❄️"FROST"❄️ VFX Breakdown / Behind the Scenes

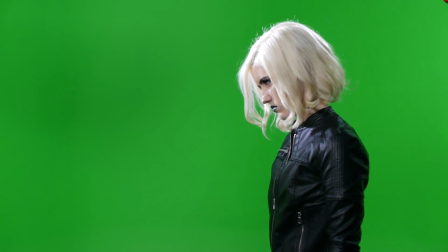Hey everyone, Chris Kelly here with ProductionCrate.com. If you haven't seen the Frost trailer yet, I will link it below and I will put it in the end card as well.
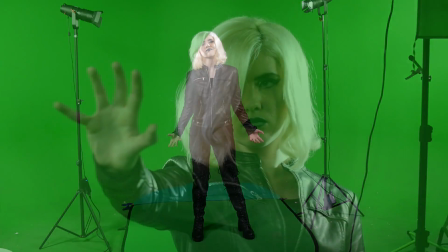Make sure to go and check that out. So we shot Tori, who played Frost, entirely on a green screen, so every single shot is a composite shot.
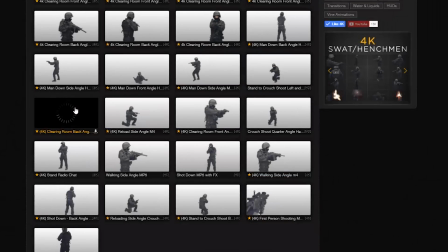We also use the SWAT and henchman guys from ProductionCrate. You can actually go and download them and use them in your own film if you would like.
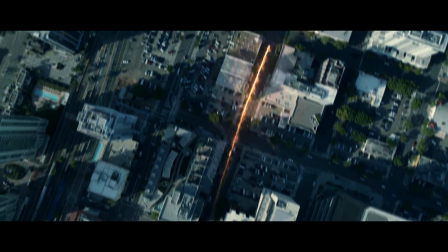All the backgrounds and scenes in the fan trailer are stock footage or stock photos that we found online.
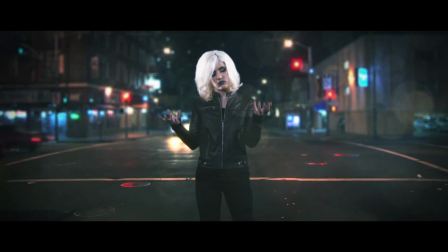I think it's pretty cool that we shot everything on a green screen and then built this world around it.
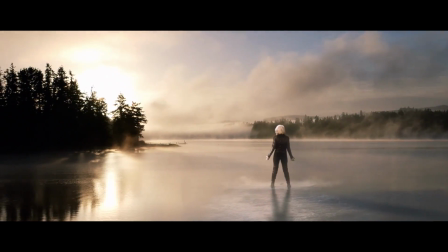It really shows that no matter where you are in the world, if you have a green screen and some VFX experience, you don't really have a limitation to what you can pull off.
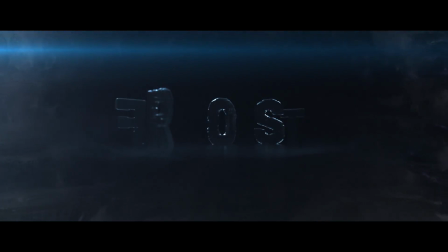One of the big shots I decided we needed was a freeze frame or bullet time effect because, well, it's awesome.
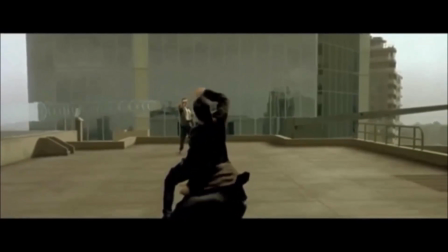I remember seeing The Matrix when it first came out, and it was a huge decider in me pursuing VFX.
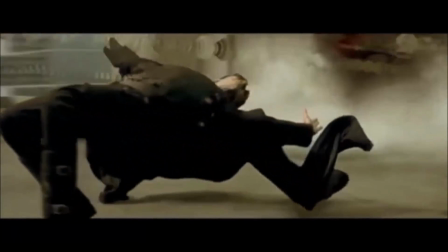We tried a different technique for the bullet time freeze frame effect.
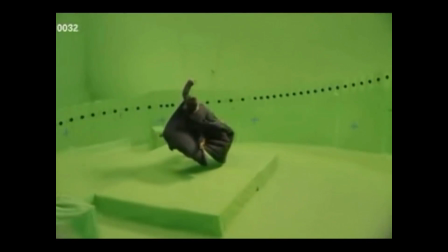Since we couldn't move the camera too far around Tori, we decided to move Tori while keeping our camera static.
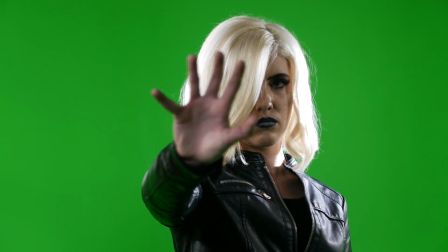Just hold that for one more full spin, don't look at the camera.
To get her to spin perfectly, we used an electronic turntable,
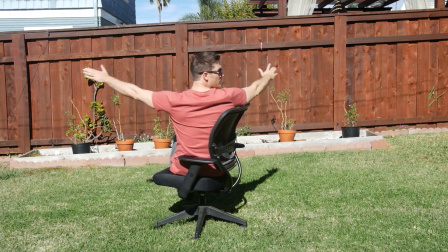but you can achieve something similar with even an office chair or anything that can spin and support the weight of a person.
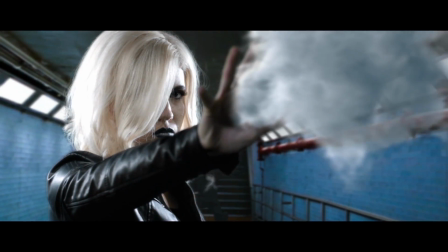We asked her to hold as still as possible, and she actually did such a good job we were able to pull some tracking information off of her directly.
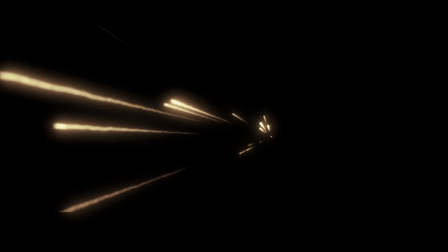The bullets were done entirely in Trapcode Particular. It's a pretty simple setup. If you haven't seen Adrian's tutorial for Yondu's arrow, check that out.
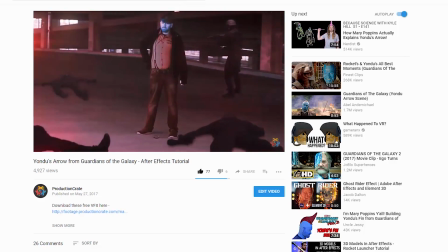It's a similar design. David then took this shot into 3ds Max and built out the scene there. He used the tracking information from After Effects and had a static volume for the ice cloud.
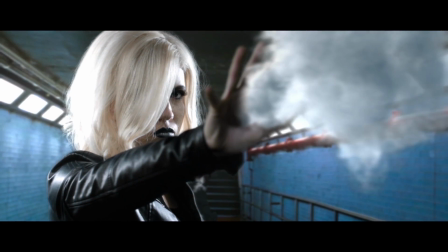He had some scene lights that were tracked into the 3D world to match the original shot, which really helped sell that ice cloud volume.
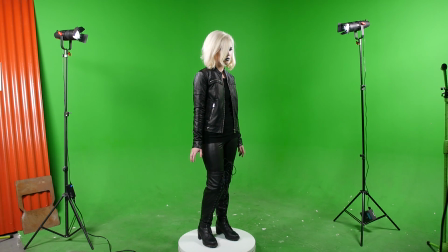We also used the electronic turntable for the rooftop battle shot.
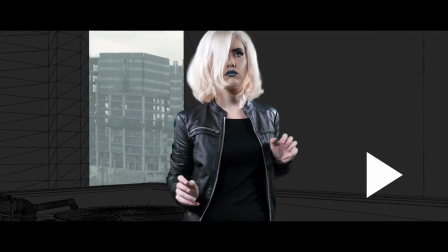I really like using this technique because all you really need is the turntable and a green background, and then you can fake some pretty elaborate and high production camera moves.
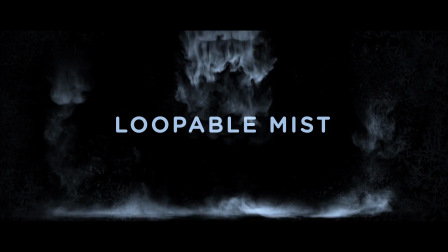We used a ton of these mist accents, which you can download from FootageCrate.com.
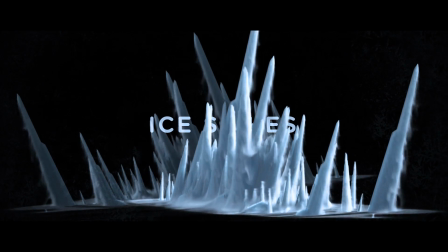In fact, you can find all the VFX we used by searching Frost FX on FootageCrate.
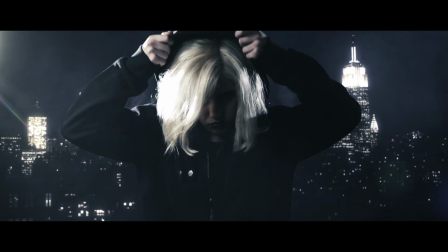The mist accents might not be the most stylized effects,
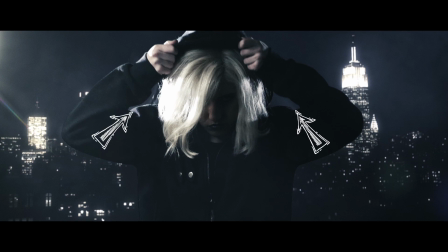but they're actually really useful for adding little touches of detail to movement and accenting other bigger effects.
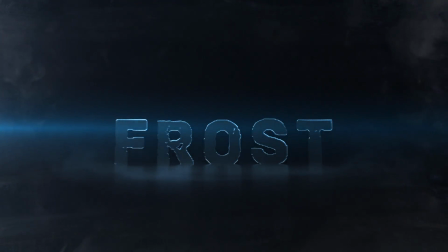The titles were really easy. I animated them in C4D with a glassy texture, and then imported them and stylized them a little bit in After Effects,
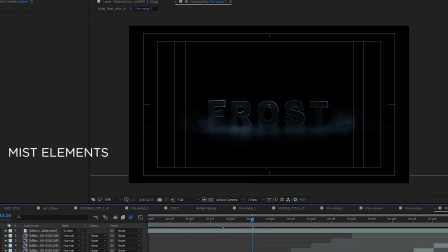added some grunge, lens flare, and some mist elements to really bring in that cold atmosphere.
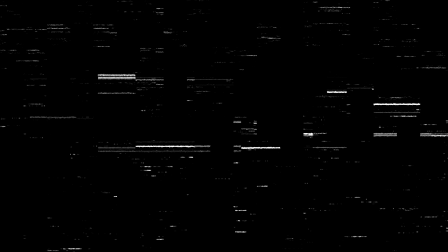So the sound design came last. I did it all inside of Premiere. I used a lot of wind, ice, and snow sound effects, all of which you can find on SoundsCrate.
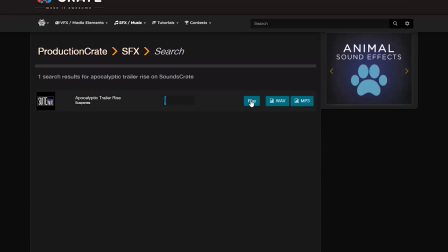The two tracks I used are Apocalyptic Trailer Rise and Time Runs Out. Both are available on SoundsCrate.
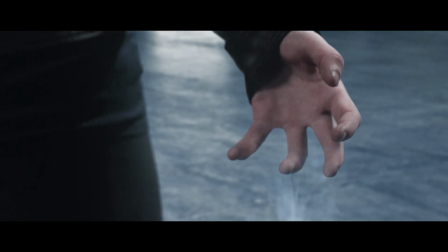If I didn't talk about a shot that you want to know more about, let me know in the comments below, or just let me know what your favorite shot is.
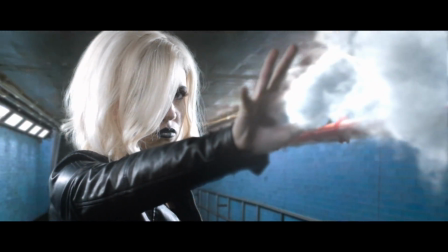I think mine is the time freeze, but I really do like the Killer Frost dropping down from the ceiling as well.
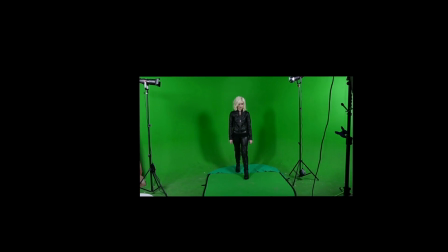Alright everyone, I hope you enjoyed this breakdown, and I will see you all next time. I also want to thank everyone who helped to make the trailer. So Tori, thank you so much for your chilling performance as Frost. I also want to thank Peter and Studio Unseen for letting us shoot at their awesome space. Thank you to Thierry, Sarah, and Tony. You guys were super helpful on the production. Adrian and David, you guys are post-production wizards. Super fun to work with you always. I also want to thank Sweet Tracks for the music and sound effects. They really brought the whole piece together, and they're available to download on soundscrate.com. I also want to thank the Production Crate community for your support and inspiration. We would not be doing it without you guys, so seriously, thank you so much. All right, everyone, that does it. I will see you all next time.